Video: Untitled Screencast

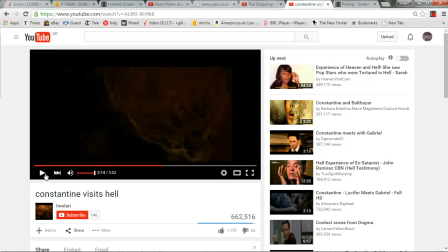4:05 This is followed quickly by a cut to the inside of a demon's skull and a close-up on sinister face of the demon.
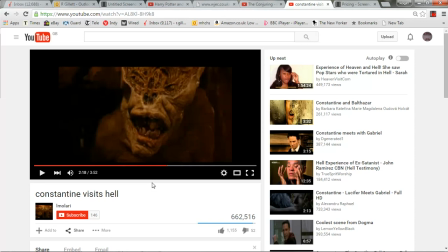4:22 We hear the diegetic sound of the demon's teeth gnashing gna sh whilst a plaintive piece of music plays in
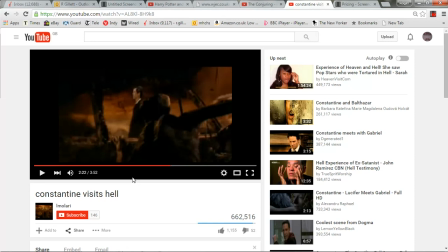4:43 the next shot my camera is behind the demon looking out as Constantine walks past the abandoned car this creates tension for the
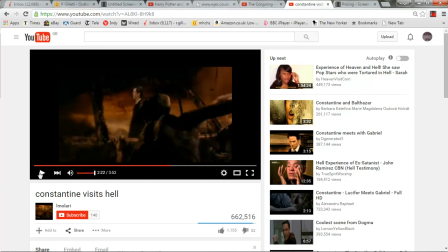4:58 audience because they this creates tension to the audience as they expect him to be attacked something along those lines the
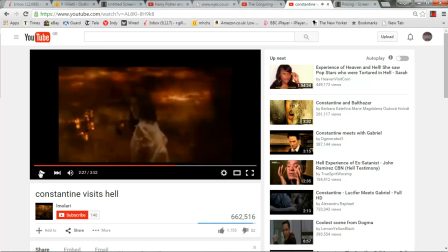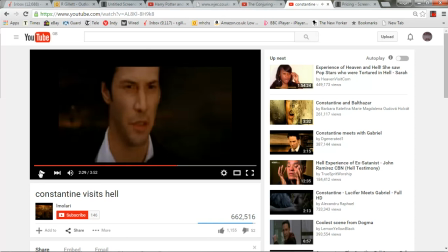character of Isabelle is revealed and shot reverse shot and an eye line match very quickly establish the contact between her and Constantine.
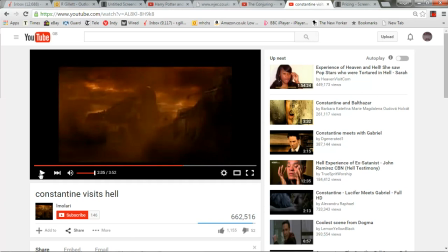5:38 Lawrence then cuts to a scene of the demons gathering which builds tension for the audience.
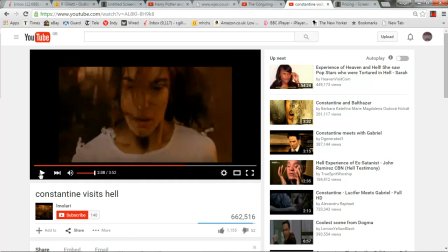5:48 This is followed quickly by a tracking shot as the demons gather.
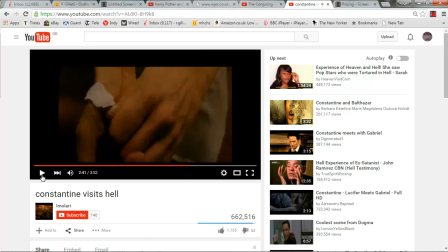5:56 Close-ups are used of Isabelle's face and her forearm as she takes the hospital identification tag from her wrist
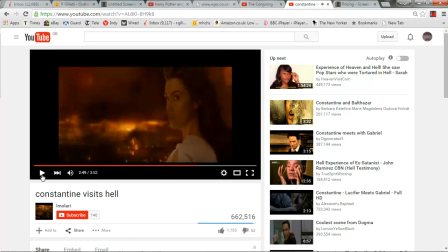6:06 and lets it fly into the smoke and wind so here you could say I mean the extreme close-up of the hospital tag for the audience emphasizes its importance what Lawrence is doing is
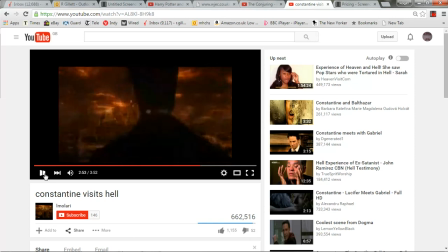6:26 drawing the audience's attention to this tag and here's the change in the sound as soon as it is released we
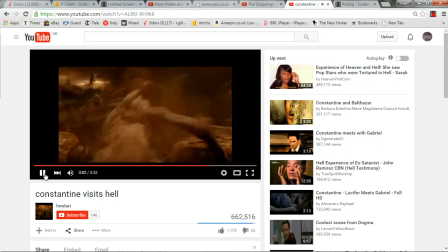6:40 get the beginning of the chase sequence and this where the pace of the editing speeds up and
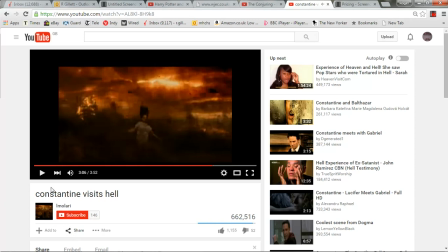6:48 the music here has a much more rhythmic tempo which imitates if you like the heart beating faster now
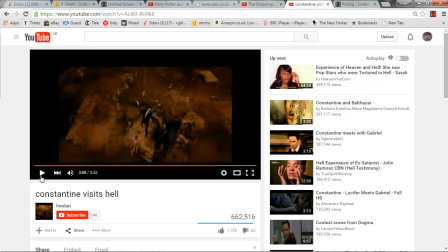7:05 this is a God's eye shot okay because it's much much higher and this part of the scene culminates in a God's eye shot as Constantine stands on an abandoned car with the demons gathering around
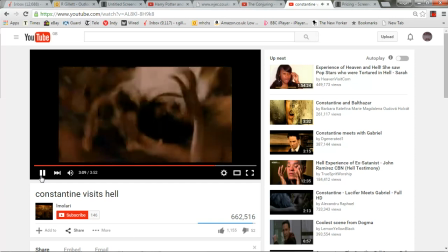7:17 him this
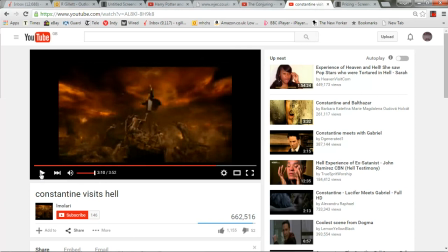7:20 is intercut with shots of Isabel falling into the bowels of hell there
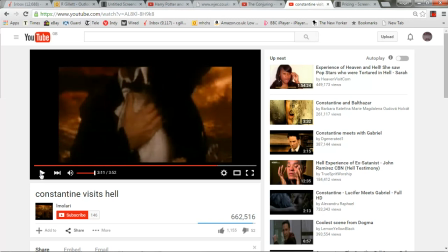7:30 is there are two quick shots here you see that one there so there's a close-up as
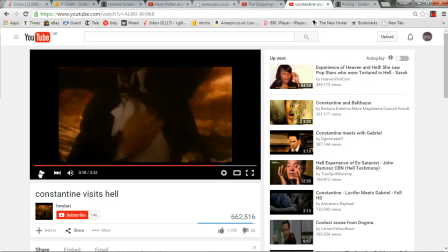7:47 Constantine catches the ID tag in his hand which cuts quickly to a shot of his right hand pressed against his chest then a slow motion shot of the demons gathered around him the
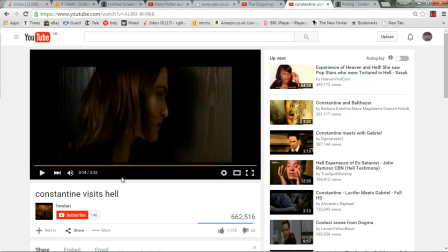8:09 scene cuts back to Angela outside the door and her hair begins to move again suggesting that real time has returned
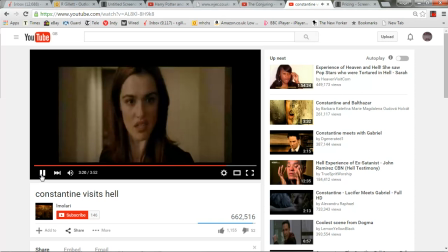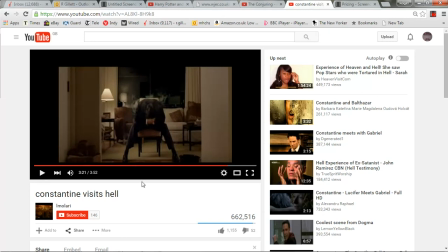8:25 And there's a close-up on her face as she says, Jesus. Here the director is showing her shock. As the audience see from her point of view,
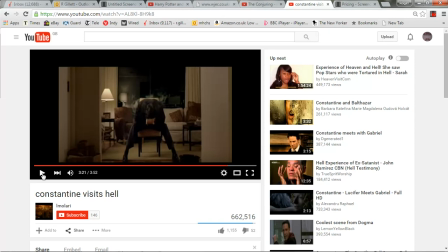8:39 Constantine hunched over in the apartment with smoke coming from his jacket.
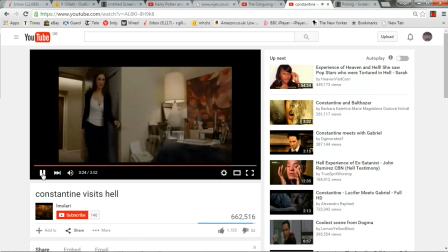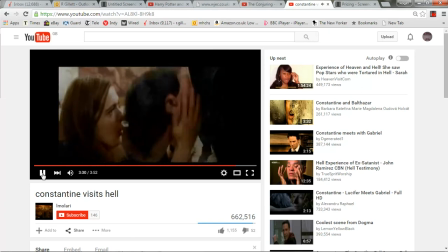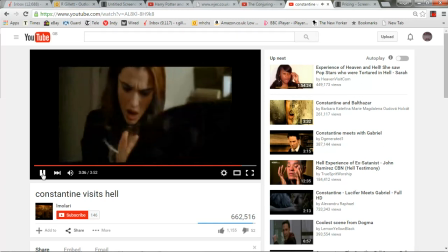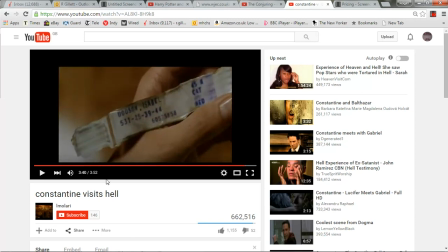9:04 he hands her the hospital tag and there's an extreme close-up showing the name of isabel dodson her twin sister
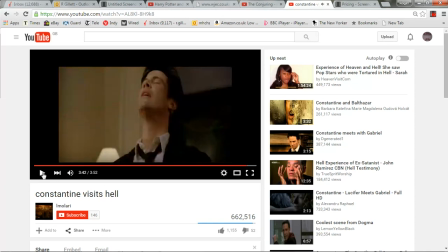9:10 the camera slowly zooms in to emphasize the significance of this information
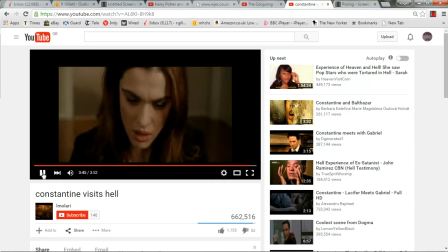9:21 it cuts away to constantine and then slowly zooms in to angela's face to draw the audience's attention to her stunned reaction.
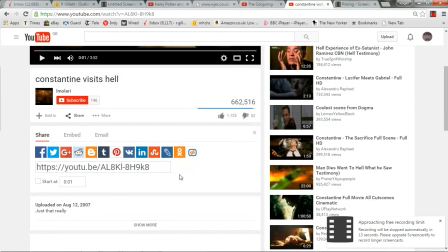9:42 Okay, so that's my kind of commentary on it. I mean, generally speaking, let me see, 10 seconds.
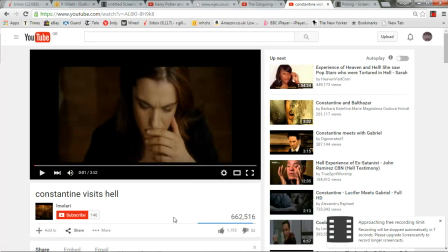9:50 Okay, well, that's what I would do with it. I mean, it is a very important scene. It's a turning point.
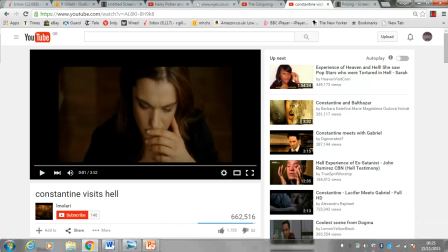9:54 I think you should say that in your conclusion that it's significant for the...